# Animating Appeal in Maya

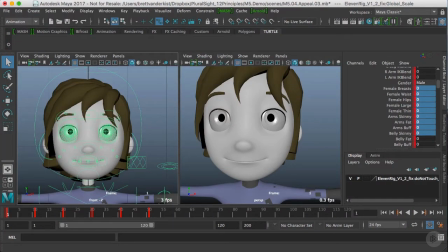5s
Hello, in this clip we'll examine how to apply the principle of appeal to our work. Appeal is a very subjective principle. Regardless of your own personal taste, we have to strive to make our work more appealing to the audience. As animators, working in CG, we usually don't have any input or control over the design of our characters,
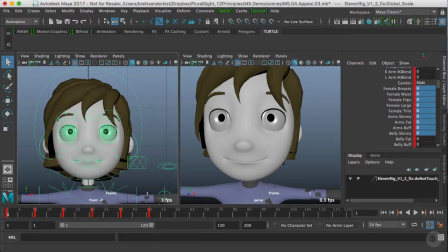23s
so we have to work within the limits of the character rigs provided to us. A good place to start is the default rig pose of the character. Here we'll focus on the character's facial expression. So I've loaded up the rig, and in the default rigging pose, you can see that the expression is very neutral.
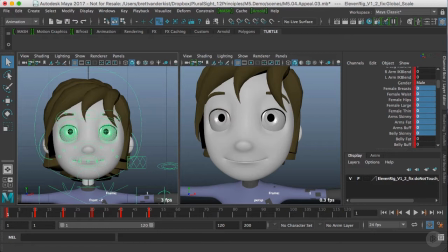41s
We could simply just lift the corners of the mouth to create a smile, but that would feel pretty flat emotionally.
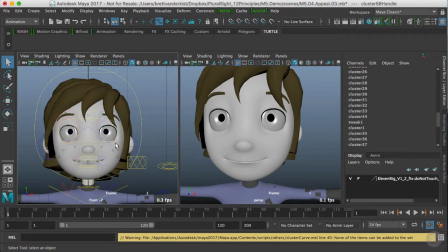47s
So if I come over here, grab the corners of the mouth,
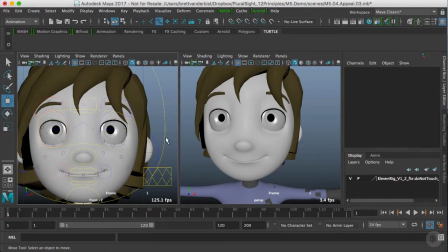51s
and then just lift them up, that's a little more appealing, but it doesn't really involve the whole face. So I find that a big part of appeal is relating to the character in some way. Does the pose feel like the character is alive?
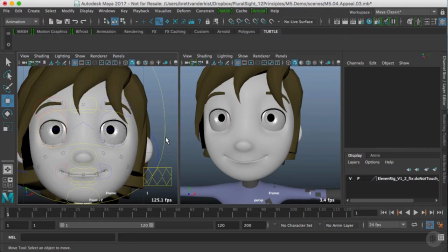64s
I'm not trying to create an intense expression. I'm just trying to create an appealing resting pose for the character, an expression they would have in a calm moment. At frame 11, this is my first pass at trying to get a more appealing pose. If I flip back from the default rig pose, and then come back to my pose here, you'll see that I've changed a few things.
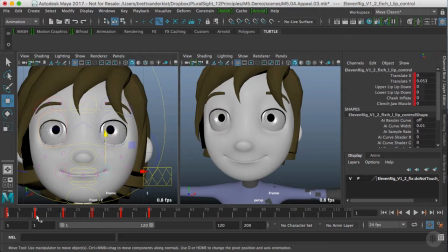83s
I've brought the corners of the mouth in a little bit so they're not so wide. I've also worked on the eyes. I've relaxed the lids slightly and rounded out the eyes a little bit. And I've brought the eyebrows down. So one of the reasons for that with the eyes is to provide some frame for the animator to work with.
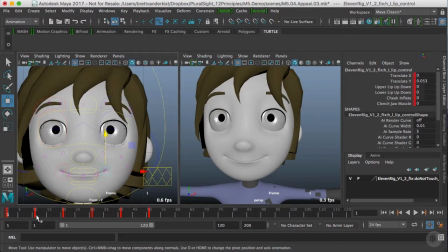100s
So if the default has eyes that are very wide open, there's nowhere else to go. It's hard to push that expression any further. So if we back that off and make it look a little more relaxed, then we have the opportunity for more contrast. We can still open the lids much wider to get a good change in expression.
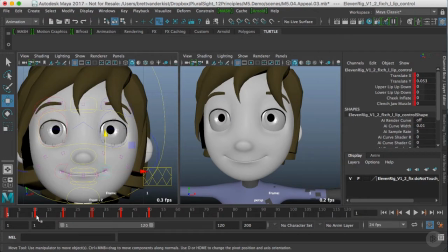117s
The other thing is that when the eyes are open quite wide, it can feel like the character is a bit wired, like they've been having too much coffee. If we engage the entire face in an expression change, it will feel more organic and have greater appeal. Now, what if the character changed their eye direction? So here, I could try just moving the eye main control.
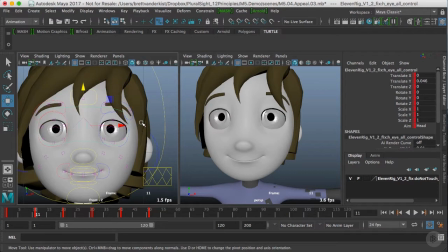135s
So this look at control here, that's all that I'm doing. I'm just moving this one control. It works, but again, it's a bit limiting and it doesn't really have a ton of appeal. Now, when I involve more controls on the face, you can see that the entire face is involved in the change in expression.
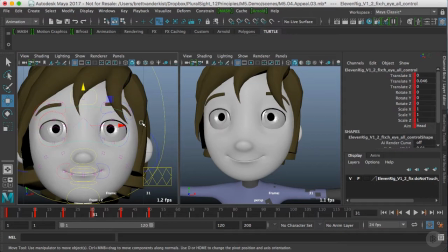153s
This automatically has a little more appeal to it. It feels less mechanical, more organic, and allows us to engage the different regions of the face, so nothing feels isolated. Another aspect of appeal is asymmetry. People usually don't assume poses or expressions that are 100% symmetric.
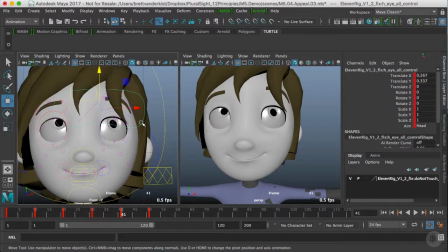171s
So finding a way to add a slight amount of asymmetry will help make your expression feel more organic. Now, in the last example here that I've got on the timeline, I'm just going to zoom out here.
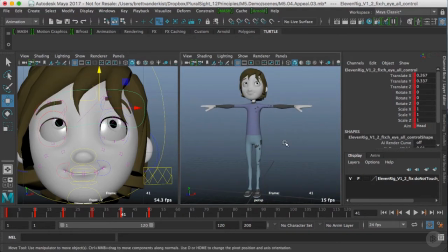183s
Here I have the character in the default rig T pose. And then here is my default that I want to use as an animator. So it's just a resting position. This is something I could actually load into my scene as a start file.
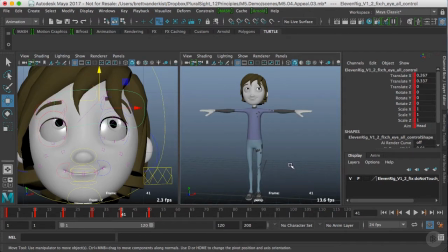199s
Rather than starting with just the T pose, I want to make sure that I have a pose that is relaxed. It's fairly neutral. It doesn't really have a strong emotion, but I've worked on all the major body masses to make sure that the character is looking fairly balanced and interesting.
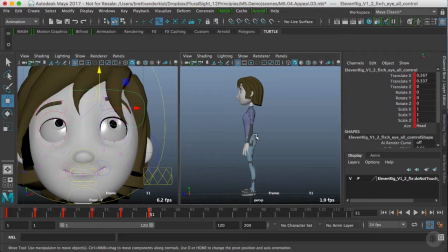215s
So what I've done here is I've moved the hips forward a little bit, and I've used some shaping controls.
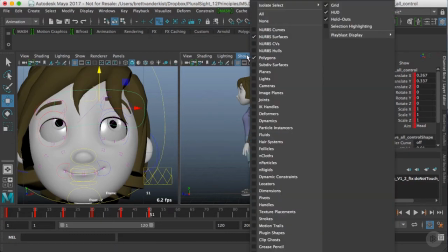222s
Let me just turn those on here.
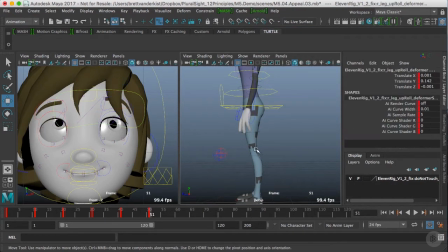224s
There are deformers that are running around through the character that allow you to move and shape the controls.
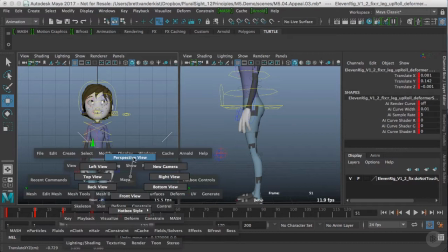232s
So you can get a little bit of movement forward and back. So you can add a lot of sculpting into the character's design. And this is a very useful feature to have on your rigs. So these bendy controls here can be used to create some pretty crazy frame-by-frame animations, some great in-betweens if you want to do rubber hose.